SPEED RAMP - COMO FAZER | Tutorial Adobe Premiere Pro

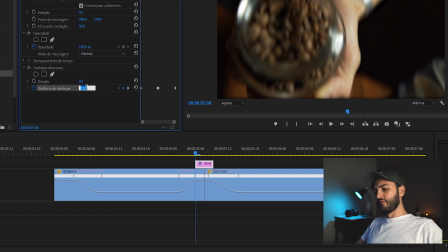[7:43]
para poder fazer também a transição desse desfoque Então no primeiro momento do nosso keyframe eu quero que não esteja nada desfocado, então eu deixo com a distância 0.
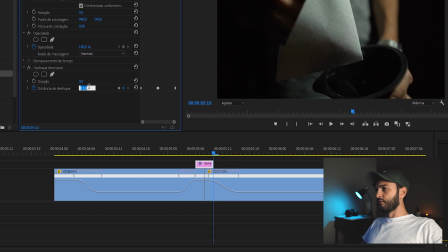[7:54]
Aqui na minha distância do meio vai estar em 15, e no final eu deixo também de novo com 0 e termino o nosso desfoque.
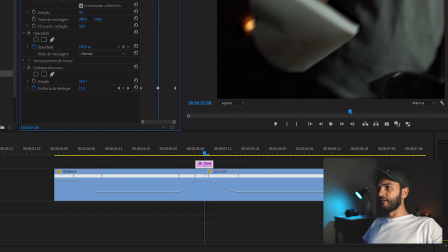[8:03]
Vale lembrar também a direção, a gente pode mudar aqui, tá vendo? Como esse take vai para o lado, eu vou deixar a direção em 90 graus.
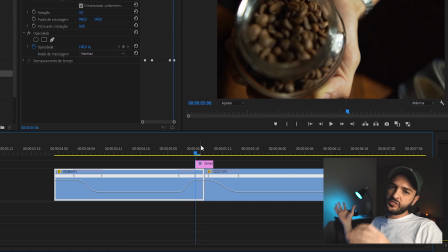[8:13]
Então, o meu desfoque vai ser do lado, que é a mesma direção que está fazendo o movimento da imagem.
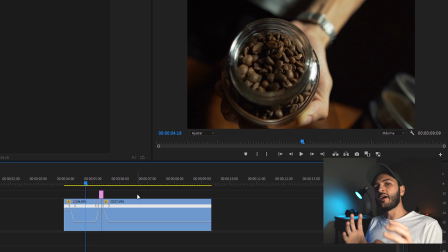[8:21]
Para a sua transição com o Speed Ramp funcionar melhor, é interessante que as suas imagens, o final da primeira imagem e o início da segunda imagem, estejam indo pelo mesmo lado.
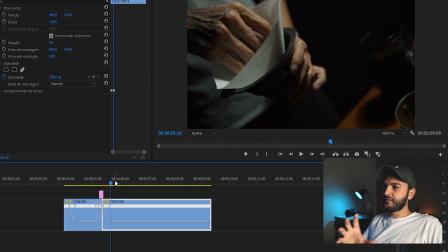[8:31]
Então, a primeira imagem, a gente termina ela indo para a direita, e a imagem seguinte, ela vem da esquerda para a direita, que faz esse movimento suave,
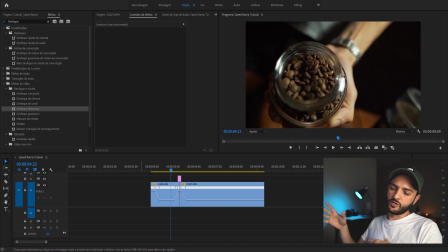[8:41]
E a gente acaba nem percebendo essa transição muitas vezes E o Speed Ramp não precisa ser aplicado necessariamente em uma transição Você pode utilizar ele em uma imagem, no meio da imagem Em uma transição do Slow para o Fast, bem longa Vou fazer uma rapidinho para você ver aqui também Mais uma imagem,
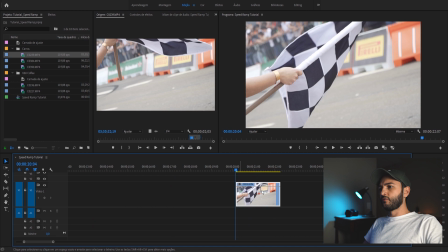[8:57]
essa bandeirada aqui E a gente vai fazer ela passando do Fast para o Slow Clico com direito o remapamento de tempo e velocidade
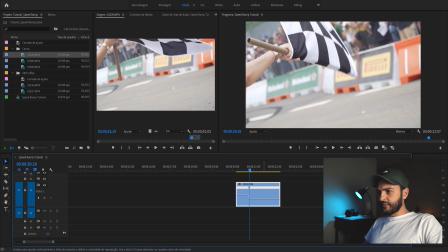[9:07]
Faço o mesmo processo a partir desse movimento eu quero ele em slow então eu vou clicar aqui
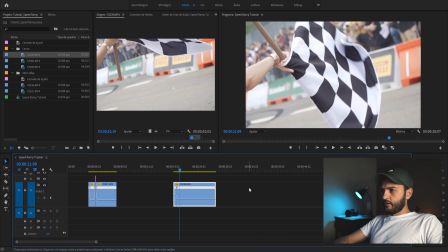[9:13]
abaixo a minha curva de velocidade aqui pra 20% e aí a gente faz essa transição
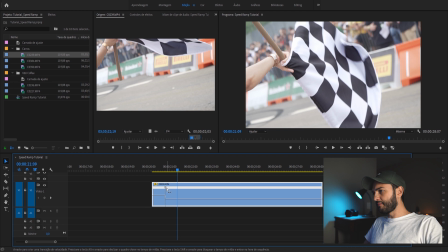[9:20]
e quando a gente trabalha nela na imagem, passando essa transição durando a imagem toda,
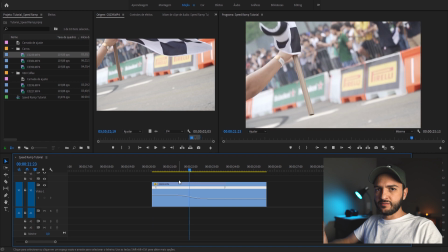[9:25]
a gente aumenta bastante essa transição e é isso que vai dar esse efeito isso é bem legal dependendo da trilha que você estiver usando,
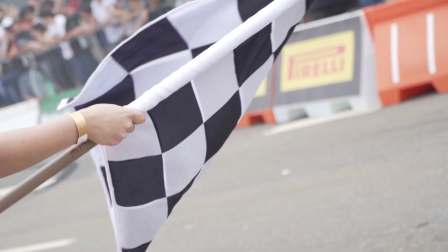[9:31]
da dinâmica do seu vídeo esse efeito fica bem bacana se você chegou até aqui, muito obrigado agora é só praticar mais essa técnica para poder colocar nos seus vídeos com mais naturalidade. Você vai sentir muita diferença quando você passar a dominar a técnica do Speed Ramp e o quanto ela vai agregar no seu vídeo. Se esse vídeo foi útil para você, deixa aqui embaixo o seu like e também não esquece de se inscrever no canal para ficar por dentro de dicas como essa que eu dei aqui para vocês hoje. Então, te vejo no próximo vídeo.